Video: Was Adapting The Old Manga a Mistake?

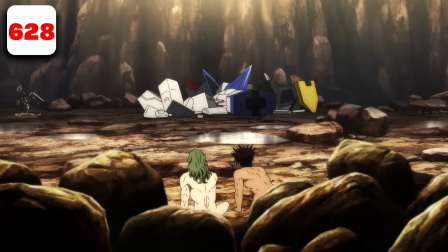1977s
I think it's way funnier for it to be here because before it was when Phoenix Man was winning and it looked like a relatively even fight, but here it is literally a child abusing a man. So Tama's scene is pretty much one-to-one with the manga.
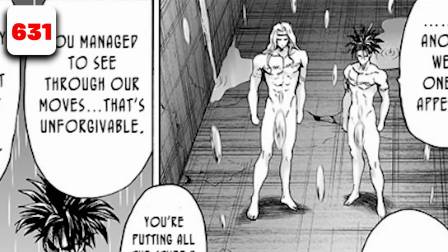1990s
Love that. They miss a few panels here for censorship reasons, which I for once can actually understand because although it's blurred, it is clear that these two ninjas not only are monster ninjas, but they have monster hogs.
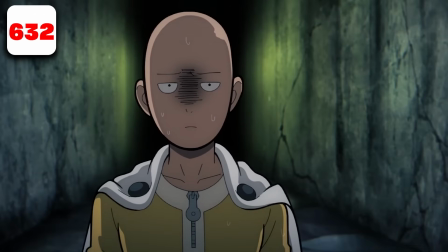2006s
Okay. So yeah, very understandable as to why they kind of reframed these.
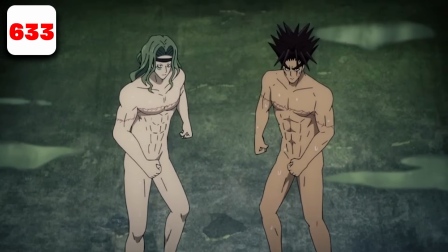2011s
So look how dinky their stuff is. Look how dinky their wieners are in the manga compared to the anime.
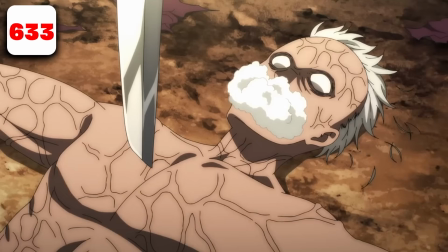2017s
That is crazy. Cutting back to the Child Emperor fight, or resolution of a fight.
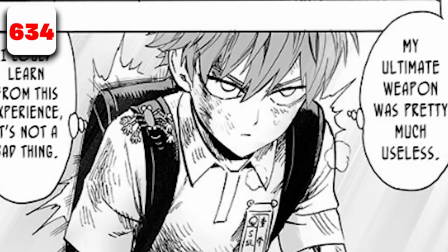2022s
We're supposed to see Child Emperor's Tickle robot jump back on top of him because Phoenix Man has been defeated.
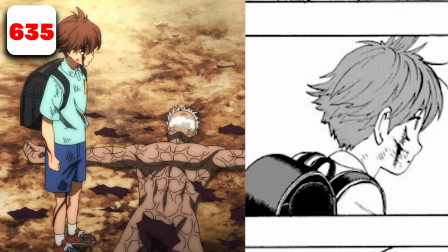2028s
This shot here is not anime original, but they add far more detail. They keep Phoenix Man down on the ground and they keep the kid actually talking.
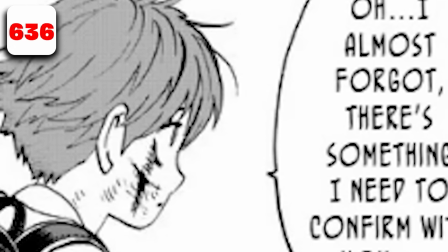2035s
They keep the spoiled brat talking to him. But in the manga, it's simply just Child Emperor in a white background.
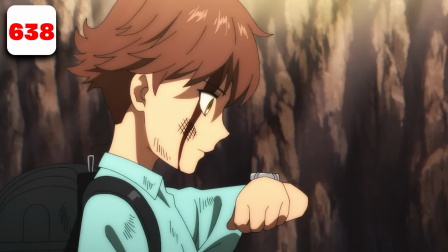2040s
They add two more anime original shots here, then another one of him recording a message for other S-Class heroes,
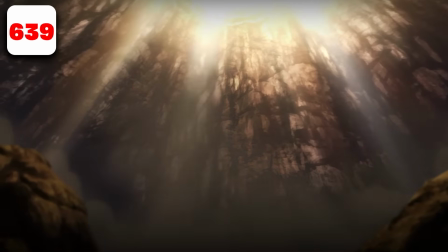2047s
and rubble falling down from the fight that just happened. Just letting us does know, yeah, this shit's over, bro.
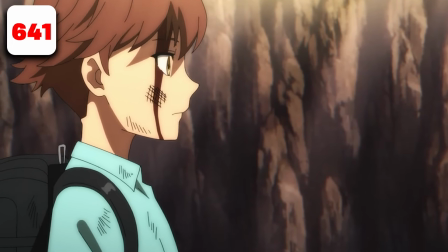2053s
Things have chilled out a lot. And then Zombie Man responding, which is something that doesn't happen in the manga, but it does happen in the final version of the manga.
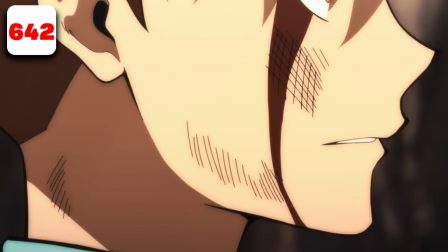2060s
And it's a part that lends a lot of character development between Zombie Man and Child Emperor, which is something that they build on later in the show.
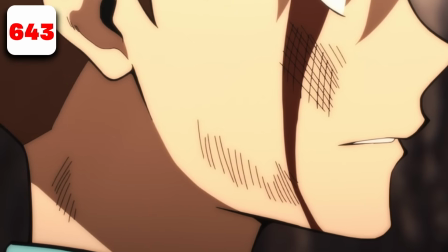2066s
So it's important to at least have simple dialogue between them, showing that Zombie Man,
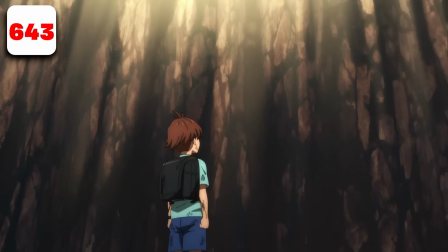2071s
even though Child Emperor is a kid, Zombie Man has respect for Child Emperor and treats him just like any other S-Class hero.
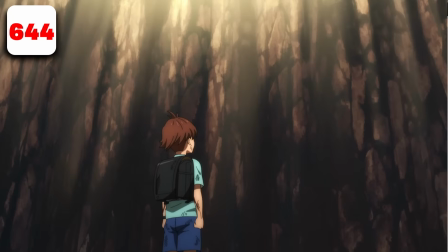2077s
So this entire sequence, which is multiple shots, is entirely anime original, but just a version of something that came before.
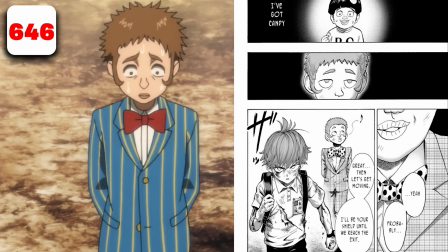2084s
And when Child Emperor asks him this question, the visuals that are given in the manga are not followed in the anime at all. And that's every difference I could spot between its anime and its manga.
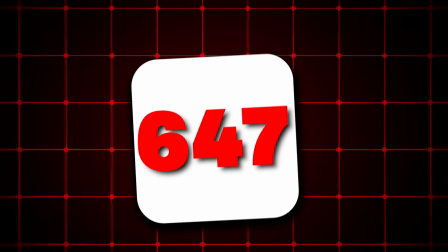2095s
There was this many differences in this video, which is, Jesus, that's quite a lot.
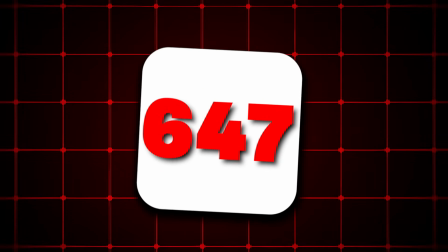2099s
This has been a long one. But with that being said, I'm going to do a video on the differences between the redraws and the main timeline manga-wise,
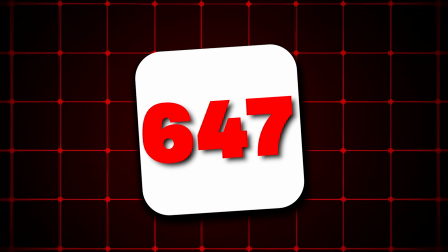2108s
so you guys can see that, because it might have been a little confusing. And please, for the love of God, just subscribe, okay?
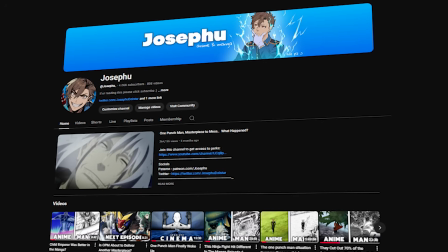2114s
You watched this 20-ass minute video, you liked it. Don't lie to me. You liked it. So just what? Just subscribe, okay? I'm a little guy with only like 4K guys. Riz sound effect. I need more guys.